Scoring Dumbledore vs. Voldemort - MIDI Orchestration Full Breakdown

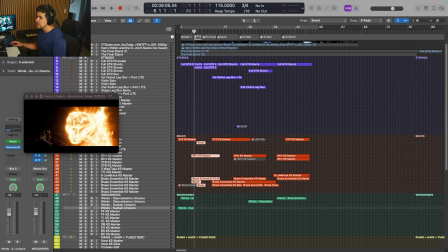519s
Strings do change a little bit. Let's take a listen.
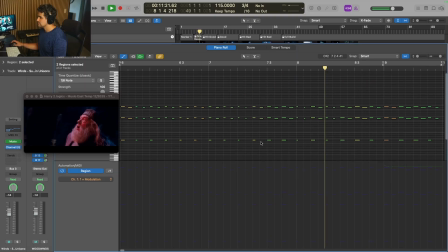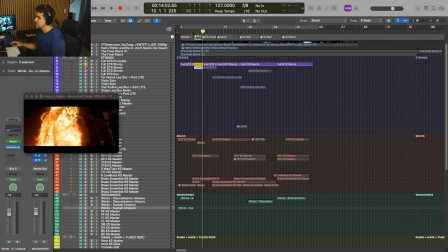530s
So kind of this trill sort of effect in the high strings is what's going on,
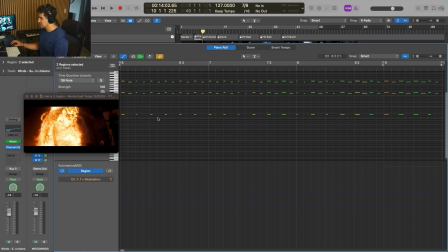535s
as well as the basses and cello are doubling this note here, just grabbing a driving pulse rhythm.
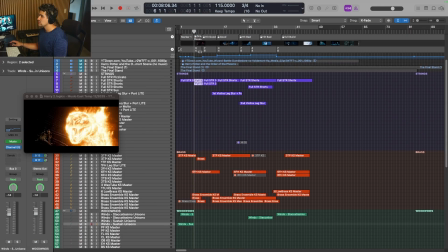542s
I did change time signatures technically to a 3/4 from our 7/8 to a 3/4 because the timing worked out a little bit better.
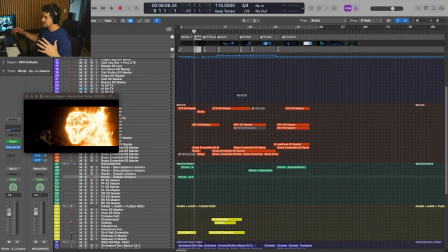551s
But overall, it's a little bit free feeling. There's not a huge set of driving rhythm to here.
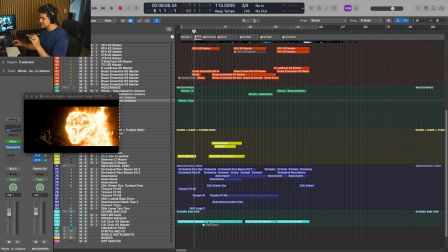560s
Percussion is just really following those accents. Same with the choir on the bottom.
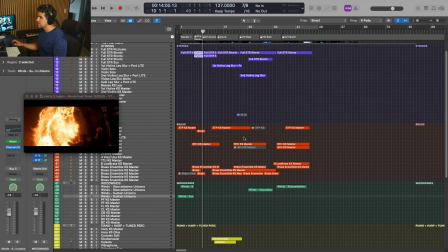566s
And then we get into the battle part of it here. Let's take another listen to it.
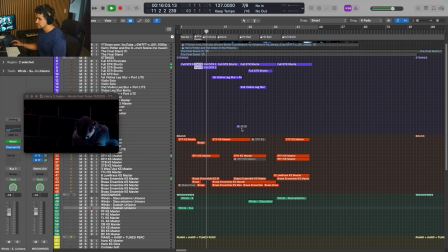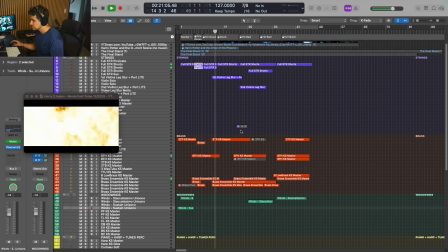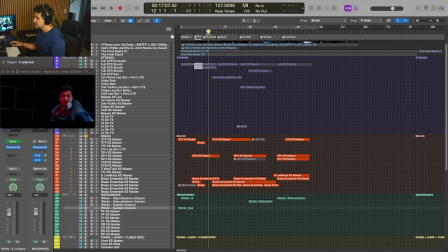581s
Again, nothing super complicated. There's a big melody here in our bass brass ensemble.
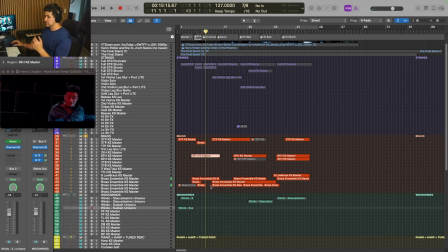597s
Again, that's bass brass and the French horns, so that would be tubas, trombones, bass trombones, and then French horns. And they do split a little bit towards the end of it here. I'll give you a look.
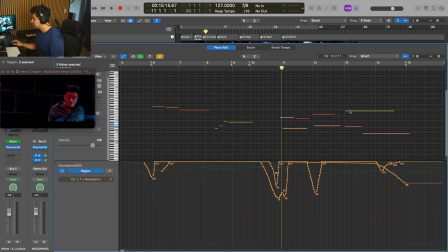608s
You can see the French horns got a couple more notes in there than the bass.
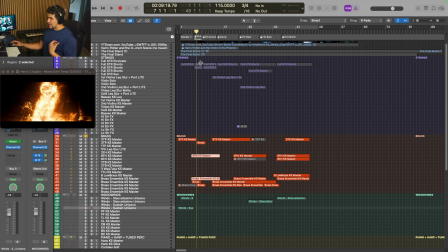613s
Dragging the harmony, we're in E flat minor, if I remember correctly when I did this scene.
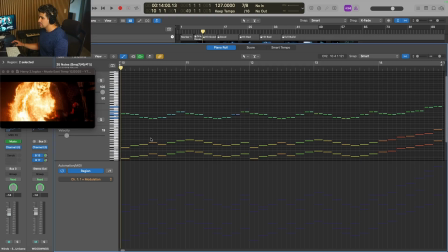619s
Strings, by the way, for this part, just go right back to that main Voldemort theme in the basses,
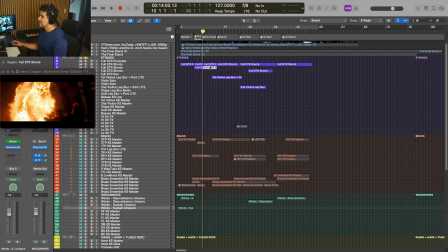625s
and then there's a little bit of contrasting pattern in the high strings here. You could take a listen to just the high strings if we want to.
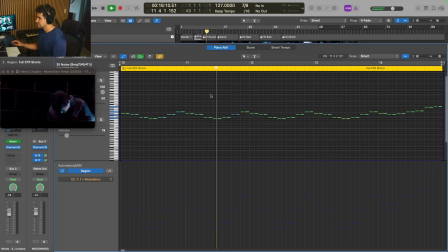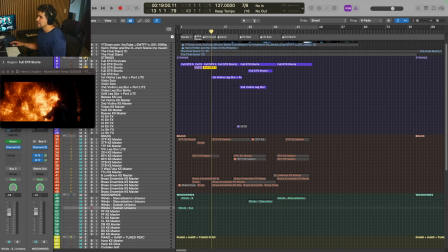638s
And that continues to repeat. Just to add a little bit of variation, you can hear it on top of that main bass line.
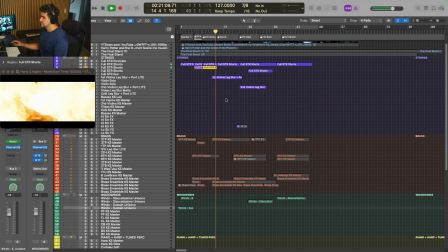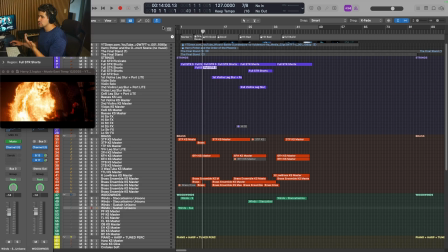653s
Even though it's in 7/8, it sort of gives you a structure that you can follow so it doesn't feel completely out of control.
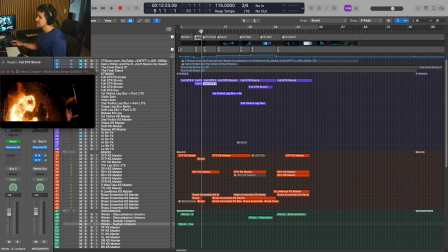661s
Because they are masters at fighting. It's not completely out of control, even though it's very dangerous.
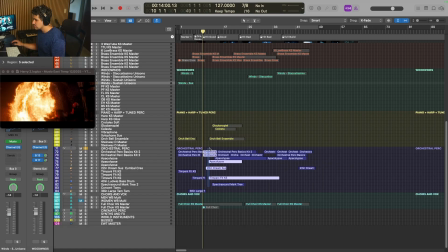667s
Percussion down here is just pretty much, again, it's just really snare and bass drum through this main part.
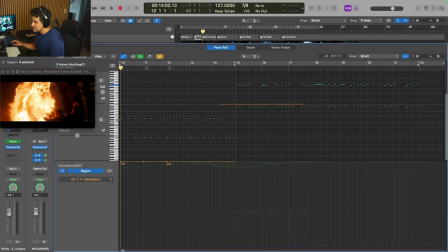674s
That's a little too much percussion. But you can see this is our snare pattern, cymbals, bass drum pattern right down there.
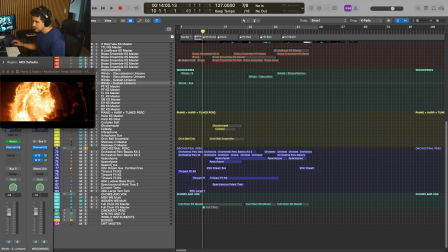682s
All together sounds like this. Go, and you did hear a timpani roll back there as well. And that's pretty much all that's in this first section of the piece.
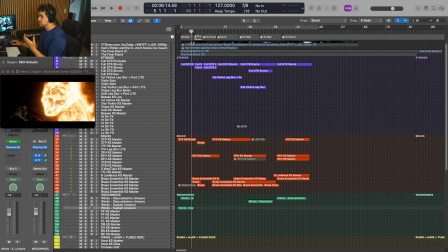699s
So we'll move on. There's a change here that happens. So Voldemort starts with his attack and then gets extinguished, and then Dumbledore comes back with his attack, and that's this second section here.
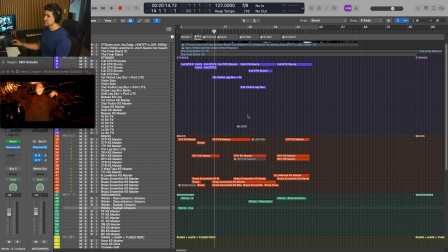710s
So let's take a listen.
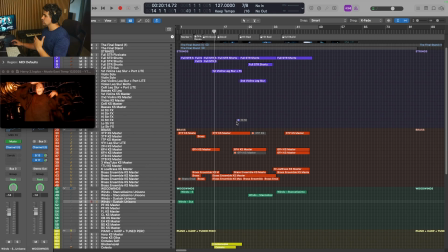727s
Changes again. So this is like the good guy moment here in this scene.
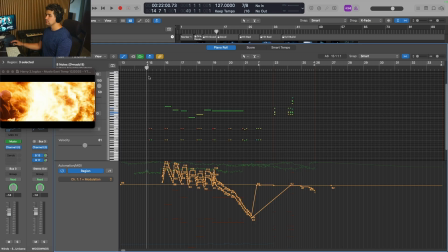732s
Still have these low brass stabs, but the melody moves up to the trumpets before it was in French horns and low brass,
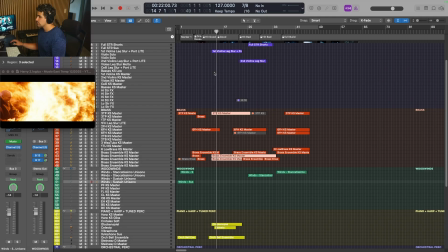738s
and to create a little bit brighter, more friendly sound, it moves up to the trumpets.
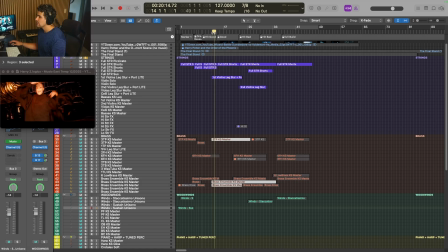743s
There's a counter melody that's happening in the violins up here, as well as a new motor entering into the strings.
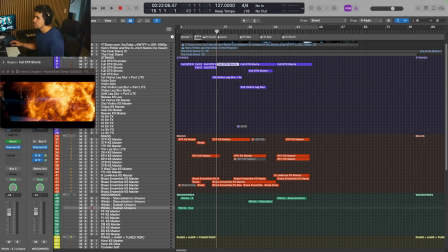750s
So let's just take a listen here to the motor first and hear how that has changed.